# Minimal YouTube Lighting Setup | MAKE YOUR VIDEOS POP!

So this is how I'm going to help you light your YouTube studio, no matter what size room you have or what you're dealing with.
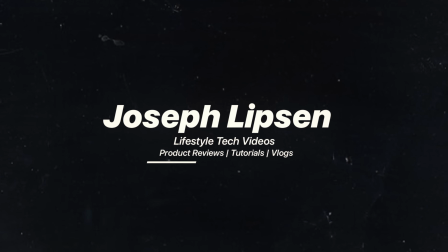0:11 I'm going to show you how to do it. My name's Joseph Lipsen. I'm a content creator based out of Seattle, Washington, and I like to make tech videos and filmmaking videos and find ways I've used these things to help me in my everyday life and see if they can help you in your everyday life. So make sure you hit that like button, hit that subscribe button so you don't miss an upload.
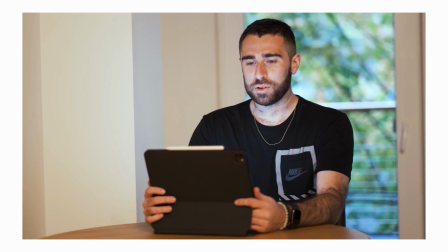0:33 About a year ago, I uploaded my first video to this channel, and as I was years down filmmaking and this career,
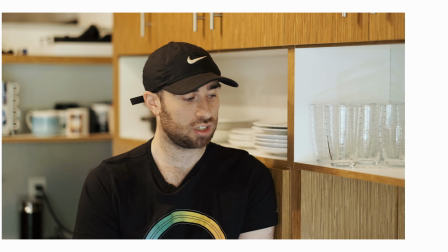0:41 well before this channel, I really didn't care about lighting and didn't really know the benefit it would ultimately have. And I would literally just set up the camera, turn on some lights, shoot, and call it a day and think I could do everything I needed if I shot in log, and the famous quote, I could fix it in post. And after I bought some lights, got my hands on some professional lights, let me tell you how wrong I was. So this right here is my light sources on how I light my set. It's 3 different lights, and I'm going to talk about each one of them today. There's been tons of trial and error on this set and lighting this set and how I'm going to do it, and I'm going to get into that with you guys today. So first off, the atmosphere, and as you can see, I'm shooting during the day, and shooting during the day is not the easiest task.
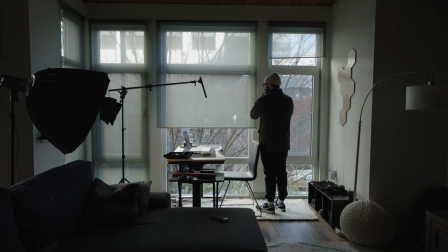1:29 I mean, I have lots of windows right here. I luckily have these shades that act as like diffusers for the light, so that's very beneficial for that.
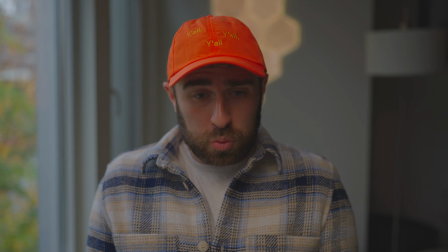1:38 I've tried shooting at night, and I'm just not ultimately a fan of the look of how it looks shooting at night, so I've had to opt in for the day. And some fixes is when I can keep these windows open. When the trees grow, it blocks out a lot of the sunlight. I can get an ND filter and control light that way. But I found for me the best way to do this is to play with these and use them as diffusers.
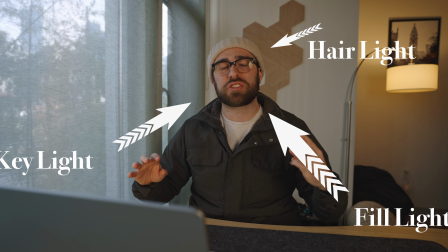1:58 So traditional interview lighting is a fill light, a key light, and a hair light. Those 3 things is what a traditional kind of interview set looks like. And I don't really use any of those all together. I use little pieces of them in different places.
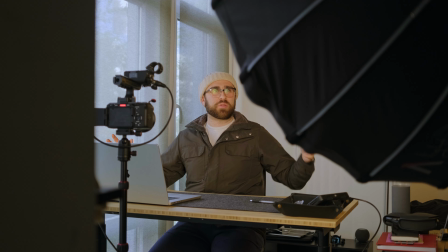2:14 So as you zoom out, you can see what I'm working with. I have the key light here, which is the big dome. I have a fill light right here, which illuminates just this side of my face a little bit with the sunlight, which I'll get into later.
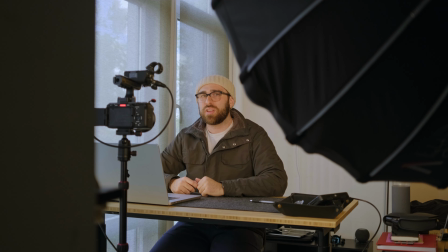2:25 And I have a backlight right there, which kind of illuminates my background a little bit and pulls me off of the camera in the background and gives me some depth.
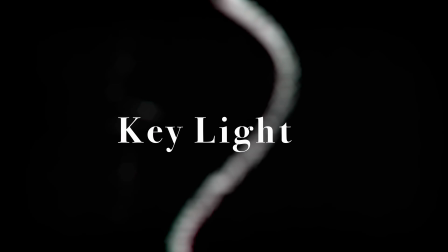2:34 And as we come right back in now, we'll talk about the key light. This is the Amaran 100X, and it is filled up with the Aputure Light Dome SE.
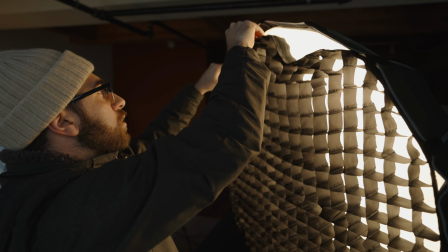2:43 And the reason there's this big dome in this grid on here is because it creates a soft light on my face. And I used LED lights before, LED panels,
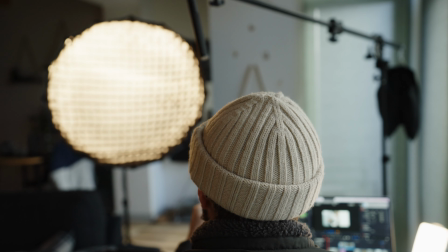2:52 and it was just this harsh one-sided lighting where this kind of takes the light and illuminates the exact side you're working on in a soft way.
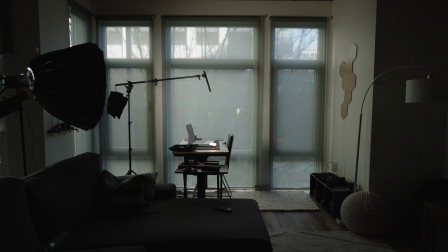3:01 I have it about 45 degrees from the camera and myself, the subject,
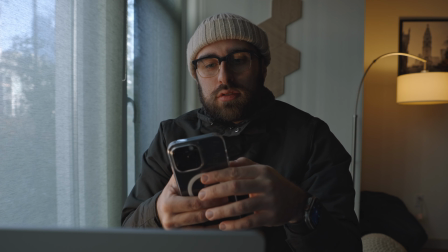3:06 and that's really how I light this side of my face and up to right here. And this thing isn't easy to take apart. This is the Light Dome SE. It's not the new one that's easy to take off and move around.
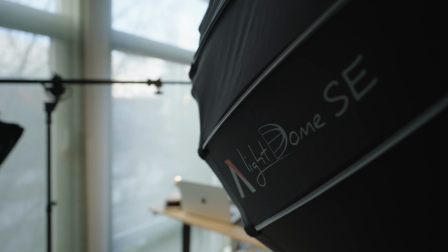3:17 So with this Light Dome, you're kind of set it up, leave it, and you can kind of just turn it on and go from there.
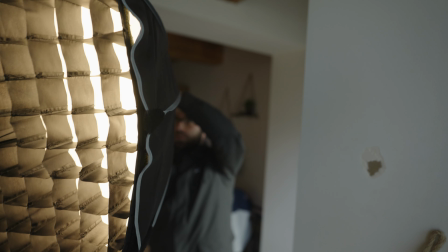3:24 And that's my key light. It's the Amaran 100X. This isn't a cheap light.
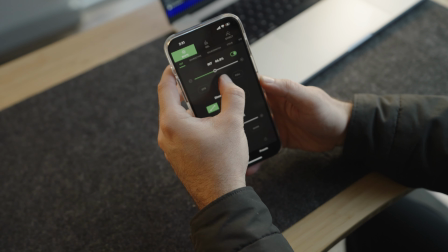3:29 It's about a $200 light. You can control your lighting, so you can control your temperature. They have the D series, which is just the daylight series. And then when you get up and you have like the 120D Mark II and those higher aperture lights, not the Amaran lights, you can put batteries into them. You can use them portably and use bigger softboxes and more accessories.
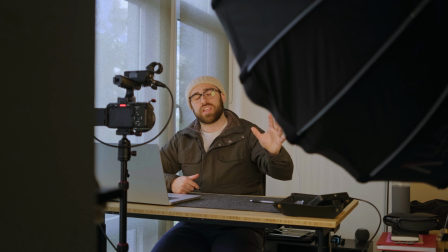3:48 So key light, Amaran 100X, Aputure Light Dome SE, that's the key light. And then we talk about the fill light. The fill light just takes the light and basically gives the little bit more light I need from the daylight outside shooting onto my face. And with this diffusion, you need a little bit more light. And I always shoot this light a little bit more yellow so it can match this backlight, which I'll get into a little bit later.
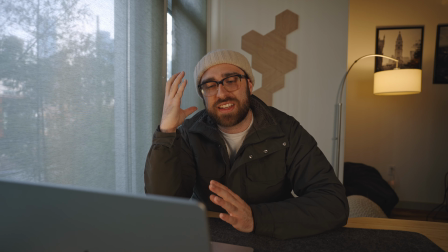4:11 But this lights up this side of my face just a tad. And this is the Aputure MC RGB LED.
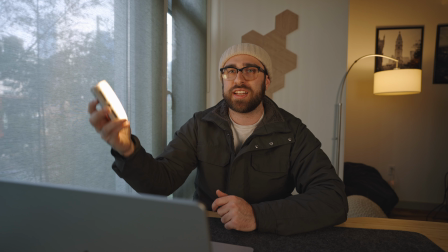4:18 And I mean, I'll take it off right here. It is a small light, and it lights me up just the amount I need it to.
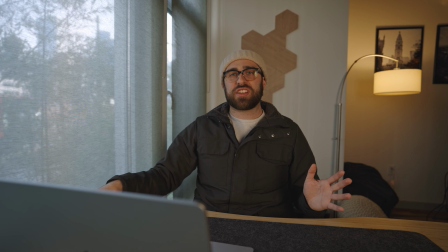4:25 And you might be wondering, what does this set look like without lights? And I can show you that.
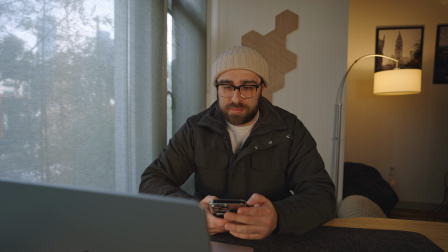4:30 These both link up to my phone, and as I turn off my key light, you can see how dark it gets.
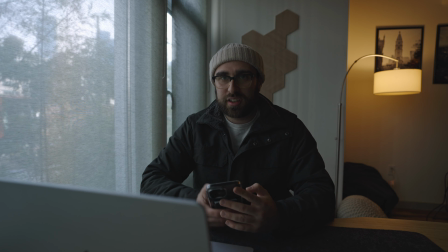4:35 And when I come back here and turn off my fill light, you can see like it is a dark set, and you need both of these lights to really show off the set and really light me,
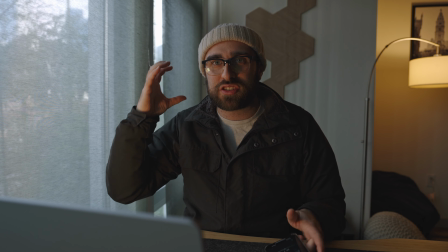4:48 the subject. As I turn this one back on, you can see how it slowly lights up just this side of my face, but that's not enough.
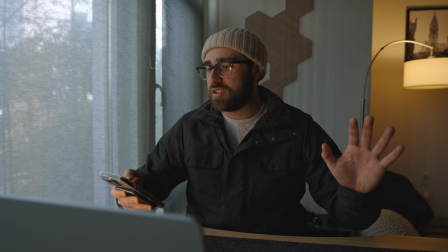4:53 And you come over here and you turn on the 100X, and this is where all the magic happens,
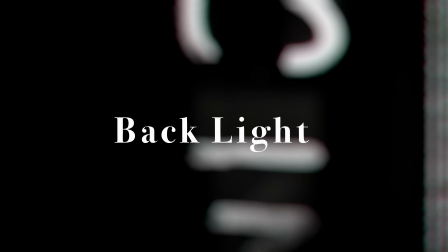4:58 and it lights me just like that. And then back here I have my lamp, and I've hair light is what is really traditional into film,
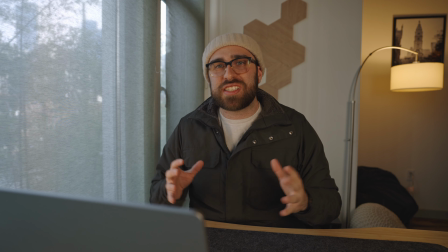5:07 and it'll shoot kind of down and light up the back of your head. But I've seen I don't really need that with the size my apartment is.
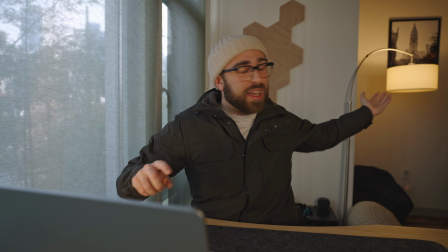5:14 So I have this little lamp back here that I have set up.
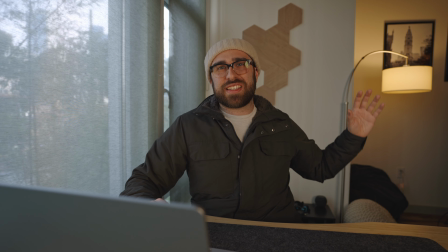5:17 It's got a very warm tone to it, and what it does is it's far enough away where it pulls me off of the background,
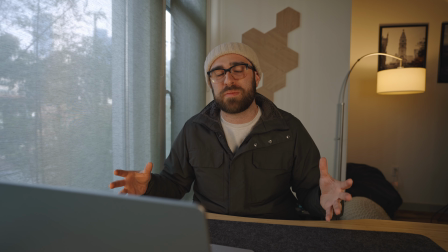5:25 and it really shows the depth of what this apartment is and the depth from here to there,
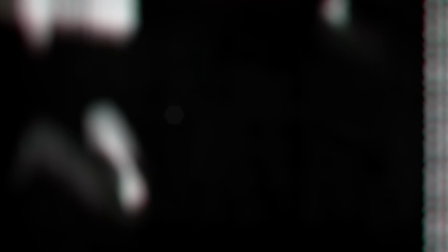5:30 and really shows off this 2.8. So there's many ways to light a set. I've gone through many versions of how I've lit this set.
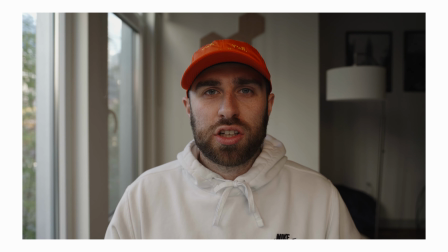5:40 I've had my key light in just basically every part of my apartment, from straight on to a 90-degree angle to a 45-degree angle this way.
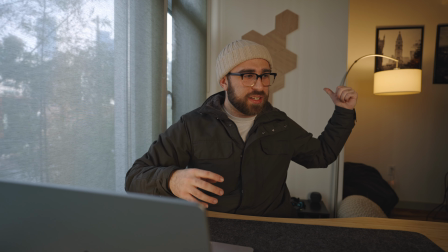5:49 I've had it everywhere. I've experimented with not using that light right there.
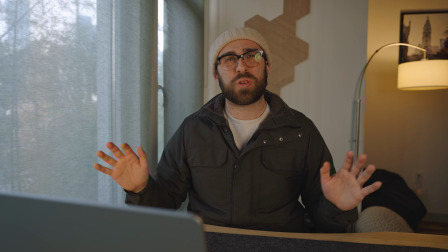5:54 I've experimented with putting on these lights. But overall, this is what I feel is the cleanest tones to my face.
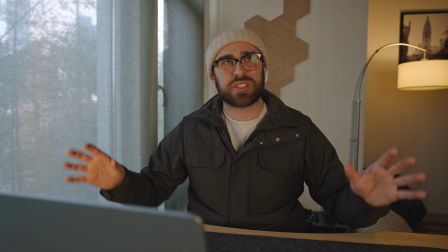6:02 This is what I feel is, it's the most atmospherically accurate to what this room is and what I want this room to be. So that's really why I've chosen this lighting set. So I mean, you can go into it, what's one of the most important parts of filmmaking, and lighting is up there. And even from lighting myself in an interview set like this or a studio set like this,
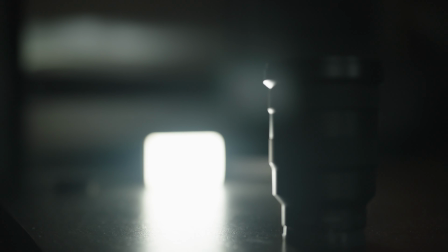6:25 to product lighting and lighting different products I'm reviewing or I'm touching on or testing out, it really goes to show how important the lighting is and how much more of a dynamic mood and scene you can set with the lighting you choose. And overall, it's just more fun.
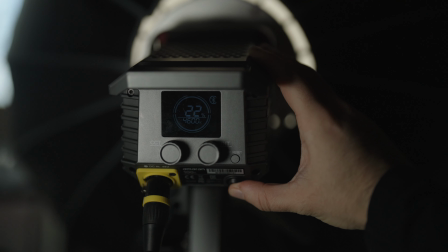6:41 It is so much more fun to be able to take your time, light a set, and build the mood you want for the video you want.
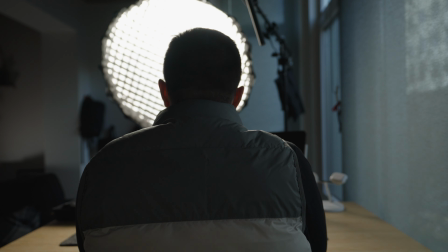6:47 And I have to say, it becomes a bit addicting, and you become sort of a perfectionist when it comes to lighting when you really get into it and have lights to play with.
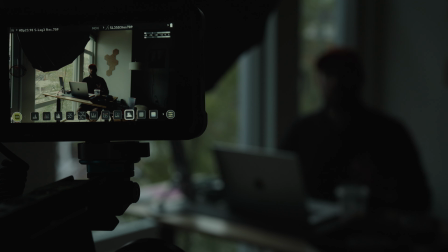6:55 So that's always fun to kind of build off of your filmmaking skills and try to build a new skill with everything you do. So like I said, if you're interested in how I light a B-roll set or a product shoot and how I use these lights to do that, comment down below. That's definitely a video I can make, and something I'm really think it would be a fun video to make, because there's so much that goes into lighting all of my shoots and lighting all of my products and everything I review. But that's it for this video. Make sure you hit that like button, hit that subscribe button so you don't miss an upload, and I'll see you guys in the next one.